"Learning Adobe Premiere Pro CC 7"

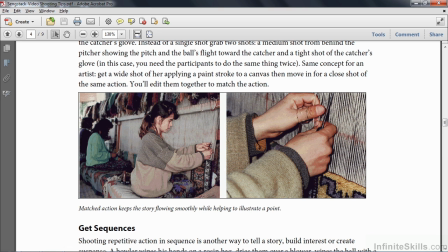(4:09)
So let's just go back to the PDF here. Here's an example of a wide shot and a tight shot. In this case, the action is matching. Look at her hands. You can see that our hands here basically almost identically match the previous shot. Your viewers won't notice the subtle difference. It's just much more interesting for viewers to have this kind of wide shot and then a tight shot.
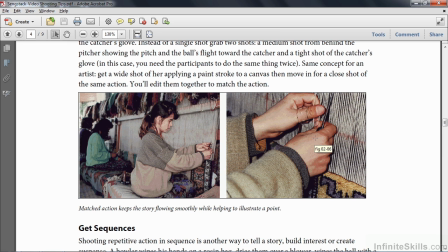(4:25)
It just breaks up the video a little bit and makes it more interesting to watch. Get sequences.
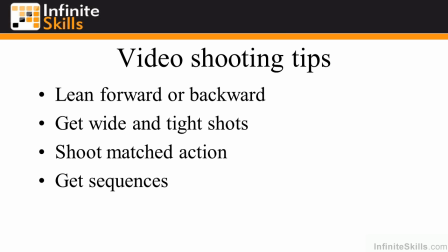(4:30)
This is when something happens and it's repeated. Try to shoot that sequence over and over again from beginning to end. So get a wide shot of that thing going on. Get a tight shot or several tight shots of that thing going on. Different angles, high and low. And then you can edit these things together in a sequence to create one version of that sequence.
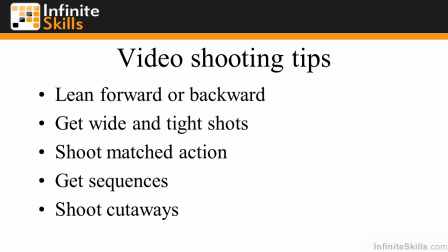(4:47)
It's much more interesting to do it that way. Shoot what are called cutaways. If you're shooting an interview and you want to take two sound bites from that interview, you need to put them back to back, one after the other on the timeline. So what do you do where they're cutting? What do you do at that point where they meet? That person will probably shift a little bit in the chair or look a little different.
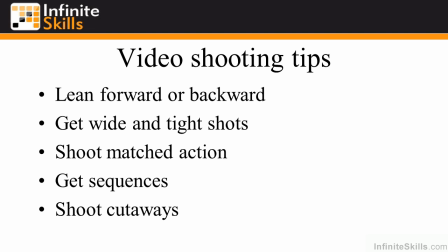(5:05)
So you need to cover that up somehow with a cutaway, literally something where you're cutting away from something for a moment. So a cutaway for an interview might be the interviewee's hands or reverse shot of the interviewer or something like that. But on the other hand, if you're just shooting action over and over again, it may be nice to get like a crowd shot.
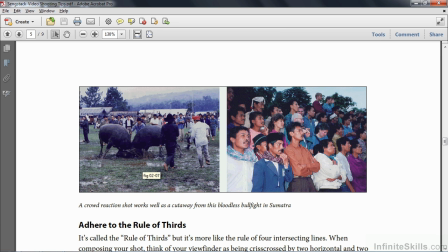(5:21)
Back here in the PDF, here's a wide shot of some action going on, a bullfight in Sumatra in Indonesia. Now, if I wanted to go from this action of the bullfight to something slightly different, it would look really awkward just to go from that clip to the next clip. So I need some way to get from one scene to the next.
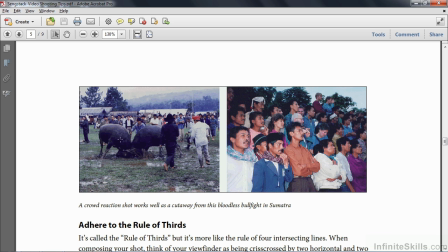(5:38)
So I get a crowd shot here to act as a cutaway when I go from this version of this scene to a slightly different version of that scene. That's a cutaway. I'm cutting away from this action, going to this, and going back to the action. Adhere to the so-called rule of thirds.
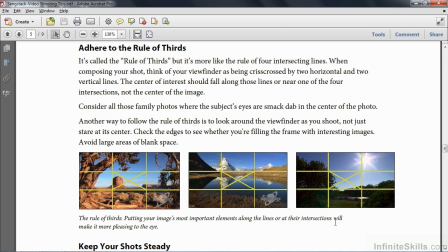(5:52)
Let me show you what that's all about. The rule of thirds is a standard compositional approach to getting any kind of a shot, still or a video. And people call it the rule of thirds, but I think it's more like the rule of four intersecting lines or the rule of ninths. But in any event, it's called the rule of thirds. And basically, you've got two parallel lines here, horizontally and vertically.
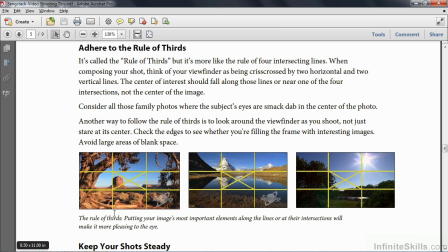(6:12)
The driving principle behind the rule of thirds is that the center of interest of your image should not be in the center of your image. Does that make sense? The most important thing should not be in the center. It should be someplace else. You don't want to put it where that X is. I mean, you've seen all those portraits where the head is smack dab in the middle of the image. Well, you don't want to put the head there.
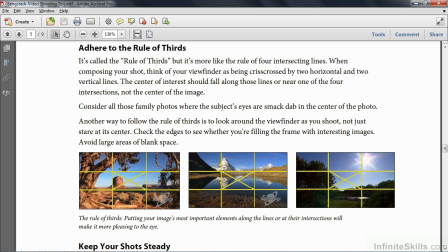(6:31)
You want to put it someplace else besides where that X is. And the basic concept of the Rule of Thirds is that you want to put the center of interest at the intersection of one of these four lines, basically. It doesn't have to be there. It's really not a rule. It's more like a guideline. But this is how the Rule of Thirds works.
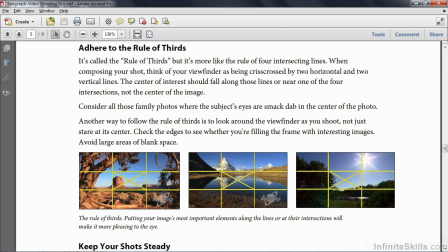(6:44)
You want to think of your viewfinders being divided up into these nine rectangles, and then put your center of interest somewhere around the intersection. You also want to put your horizon line along one of these two horizontal parallel lines. You don't want the horizon line to go down the middle, because that's just plain boring.
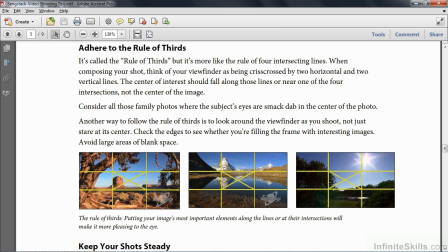(6:59)
So you put the horizon line here along this top line like that, or along the bottom line like that, from along the bottom line here. And again, you can see the center of interest. The sun is over here near the intersection here. This mountain is by the intersection, and this mountain is over here by this intersection. It's much more interesting to take things out of the center. Keep your shots steady.
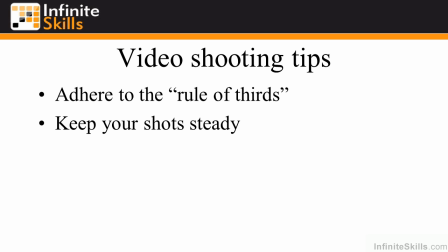(7:18)
It's really important to bring along a tripod. If you have one, I always carry a tripod with me. They're kind of clumsy and cumbersome, but it's important to have them. You want your viewers to think that they're watching something happening on the TV screen in front of them or the computer monitor.
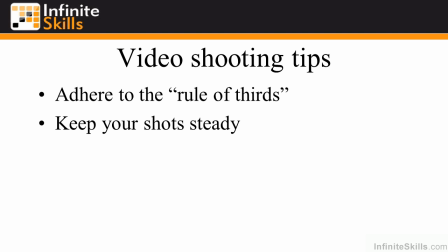(7:30)
You don't want to remind them that they're watching a video. They know they're watching a video, but you want to have them suspend their disbelief for a while and just have them think, oh, look, this is happening right in front of me. So if you shake your camera around a little bit, boom, you've broken that illusion. So try to keep your shot steady. If you don't have a tripod, try to find some other way to keep your shot steady.
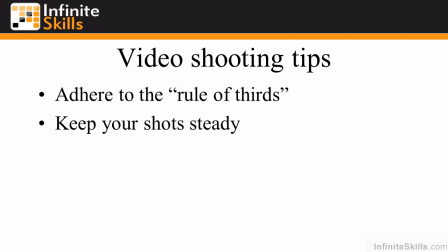(7:47)
Lean against the wall. Put your elbows on a table. Put your camera on something solid like the ground, for example. Avoid fast pans and zooms. Again, that reminds viewers that they're watching a video. I mean, this is important inside an action movie. I mean, you want to have some fast pans and zooms when you talk about action. But otherwise, try to keep things a little bit slowed down, a little slower pace.
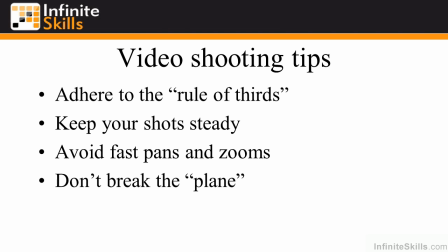(8:07)
Don't break the plane. And this is a kind of a confusing concept. Let me just show you a graphic about that.
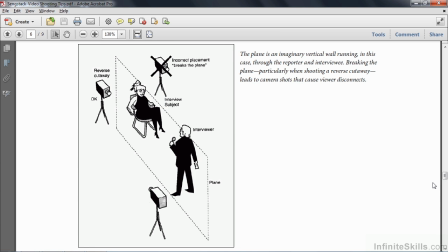(8:13)
The plane is an imaginary plane that runs through your scene.